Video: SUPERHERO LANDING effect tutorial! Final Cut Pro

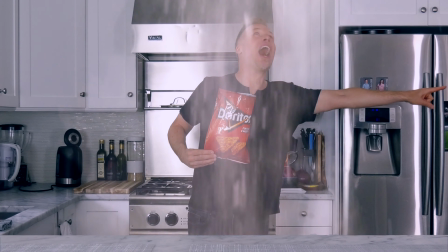(0:00)
So you want to be a superhero? Hi, my name is Catalano, and I have been having fun editing superhero takeoff effects for a couple of years now.
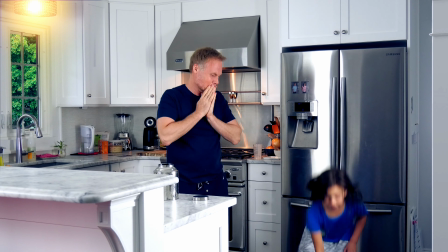(0:08)
But this time, we are going to have fun learning how to do a superhero landing effect.
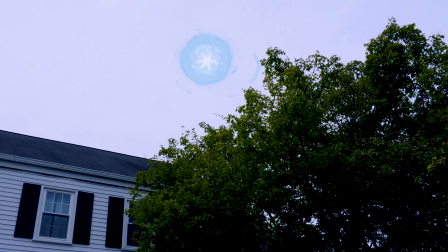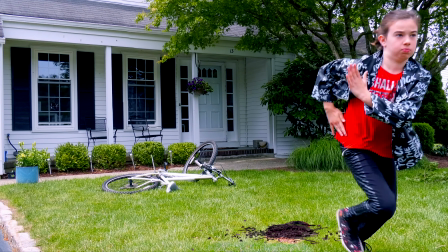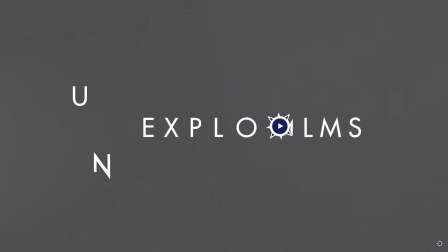(0:24)
But first, I want to thank Steve from Unexplored Films.
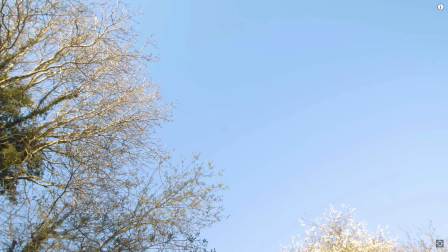(0:28)
He put together a superhero landing effect tutorial using After Effects, and I must say it was pretty awesome.
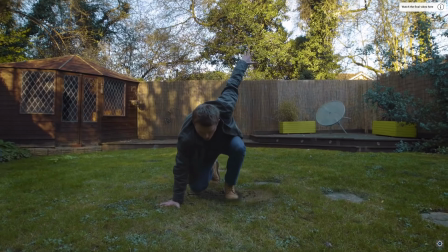(0:35)
Once I saw it, I knew I could recreate something similar using Final Cut Pro.
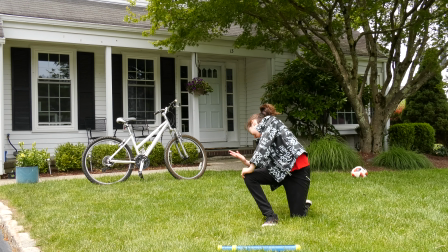(0:40)
Let's get started. There are 7 parts to this video that I will break down for you: location, setup,
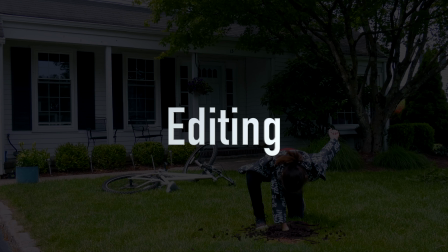(0:47)
superhero landing, filming, editing, special effects, and sound design.
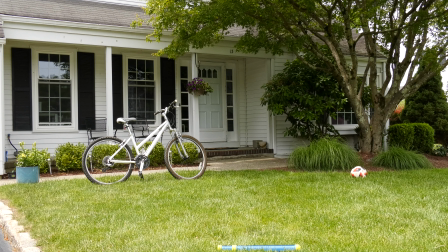(0:52)
Number 1. Location. Location is everything. Yes, I could have filmed this superhero landing anywhere, like an open field of grass,
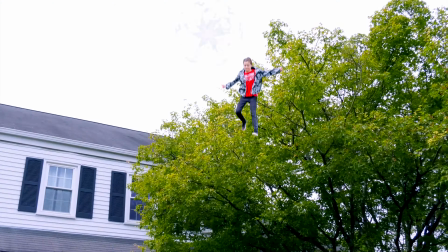(1:00)
but I felt it was really going to look better if I made the background interact or be affected by the superhero landing.
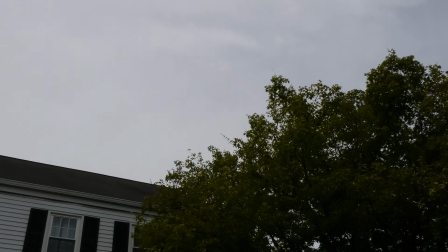(1:07)
Being that we are all in quarantine still, I knew it was best to film this scene using my house as the background.
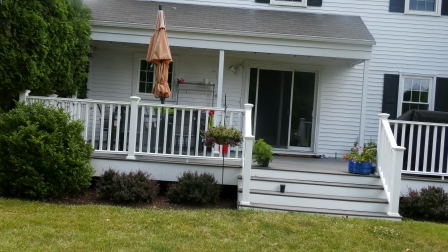(1:13)
I was originally going to film it in the back of the house, but aesthetically, I knew it would look better in the front.
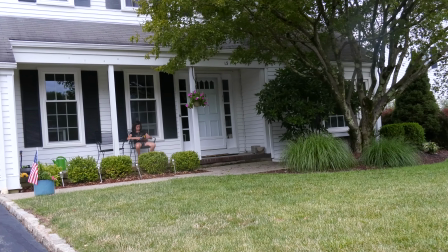(1:19)
Plus, the front of the house gave me more options to move things in and out as I saw fit.
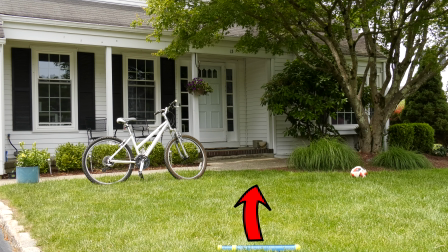(1:25)
Number 2. Setup. I set up the scene on an angle to get a nice perspective of the house and tree line, which gave the overall scene a nice frame.
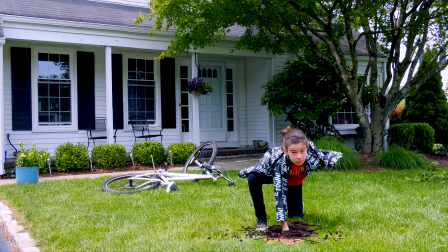(1:34)
I thought the trees and bushes were situated in such a way that I could use them to interact to the superhero landing.
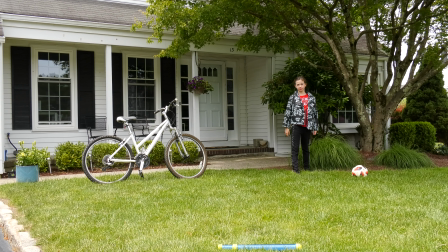(1:41)
In addition, I set it up this way to allow a little more room for my daughter to run and jump into her superhero landing.
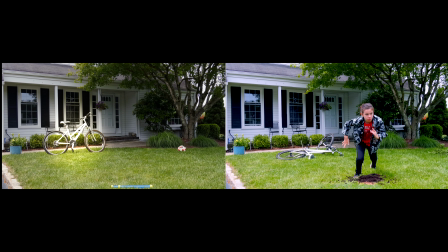(1:48)
Next, I added in the items that I wanted to show falling or flying away, like my wife's bike, a planter, and my daughter's soccer ball.
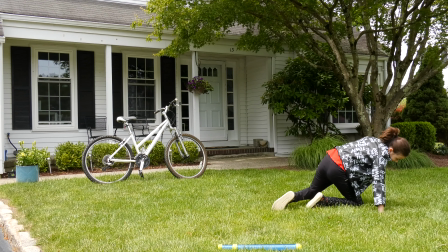(1:56)
I also added in a marker so I knew exactly where I needed my daughter to stay behind.
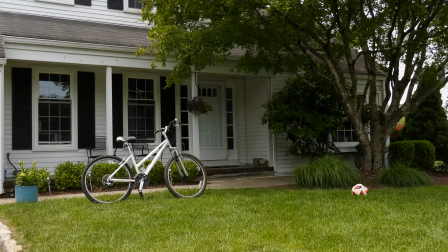(2:01)
In addition, I used the marker for my start and finish position for the camera tilt.
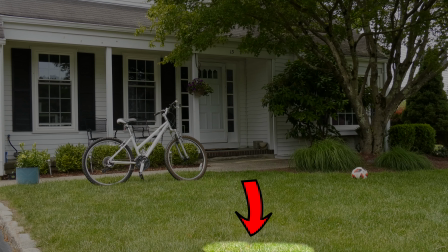(2:06)
Once I was done with editing, I removed the marker in Final Cut Pro. Number 3.
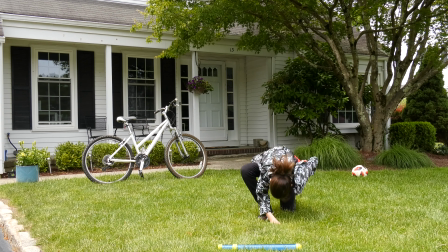(2:11)
Superhero landing. Before I started filming, I wanted to have my daughter practice the superhero landing pose and attitude.
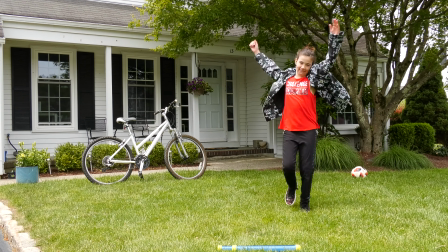(2:17)
I quickly realized that my decision in doing so was well worth it, as there were a lot of fun flubs along the way.
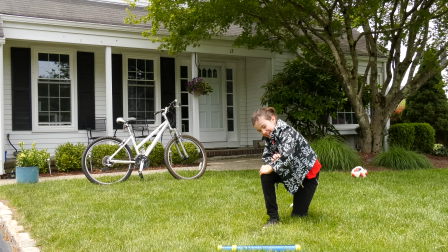(2:23)
It's not easy being a superhero.
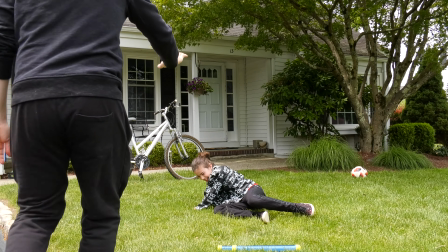(2:25)
Anyway, I used my daughter Anjali to perform the superhero landing because she is the one who is usually flying through the house both literally and figuratively,
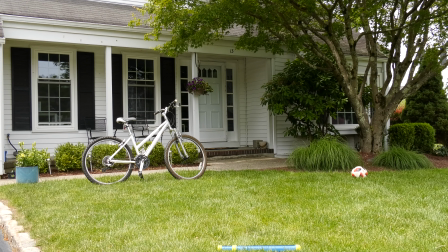(2:34)
if you know what I mean. Once I felt I got what I was looking for, I told my daughter I thought it was perfect, and she did a great job, so I let her get back to being a 9-year-old girl.
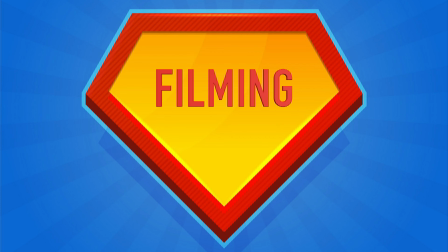(2:43)
Number 4. Filming.
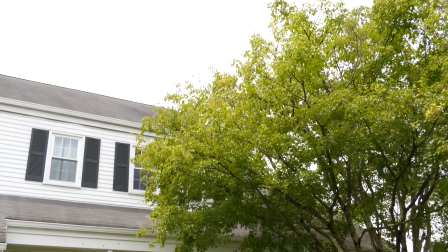(2:45)
Now, even though I filmed my daughter doing her superhero landing, it was the camera lift, trees moving, bike falling, soccer ball flying away,
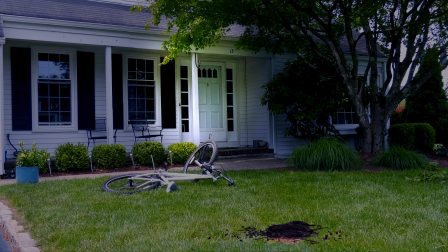(2:54)
branch coming down from the tree, and planter dropping perfectly on its base that was really going to sell the superhero landing.
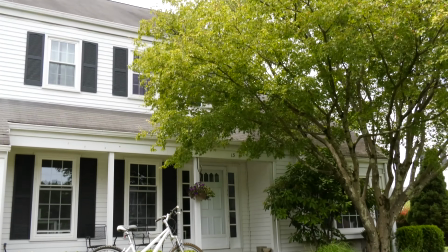(3:02)
First thing I did was film the camera tilt shot I wanted.
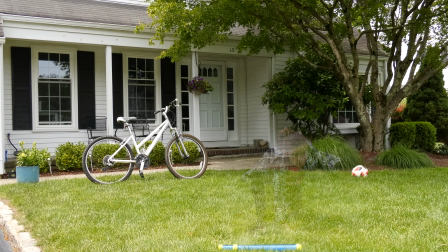(3:05)
In order to get this shot, I started at my daughter's landing position and then quickly tilted the camera to the sky and held it for several seconds.
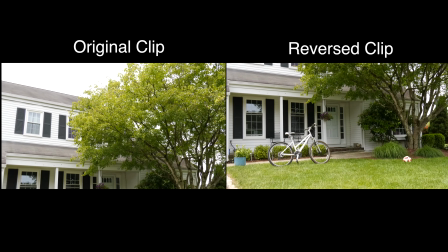(3:14)
The idea is to take this clip and reverse it so it appears the camera started in the sky and landed with our superhero landing.
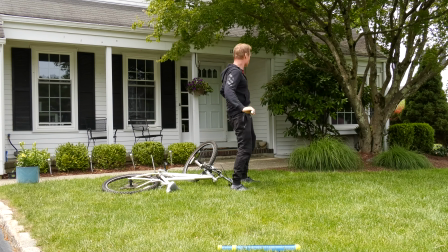(3:21)
After accomplishing that, I filmed the background items I wanted to be affected by the superhero landing. I had to do this quickly because I didn't want the sun to start casting shadows and affecting everything I had filmed thus far.
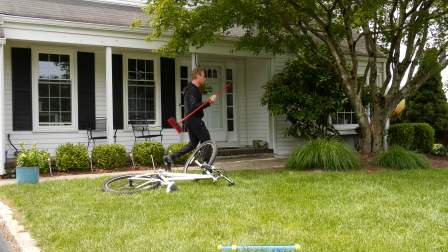(3:34)
Shadows can make it difficult to edit clips together, but I got lucky with the weather, so it was really no big deal.
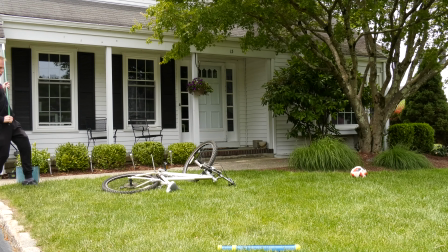(3:40)
Once that was done, I got a hold of a broom and used it to knock over my wife's bike.
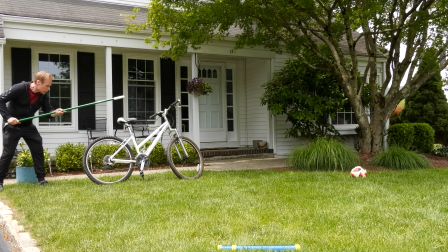(3:45)
If you're wondering why her bike fell forward and not backwards, it's because the kickstand didn't allow me to push it that way.
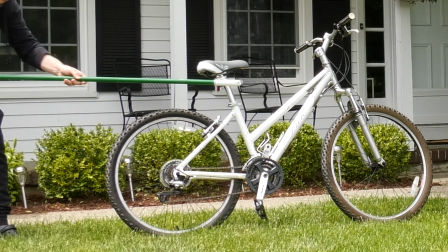(3:52)
I didn't worry about it too much because I felt it would be plausible that a kickstand could
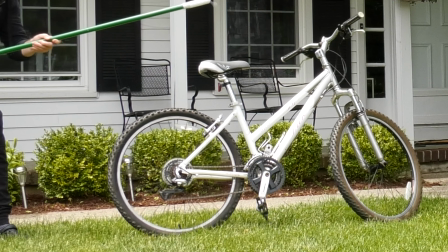(3:57)
withstand the initial force from the landing but ultimately fall the other way.
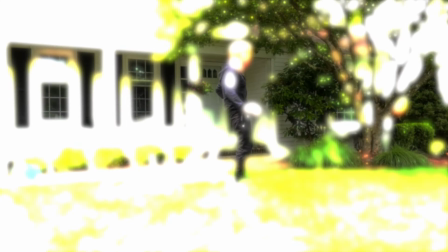(4:02)
Once I came to terms with that, I made the soccer ball fly away and created the swaying effect of the branches and leaves on the trees.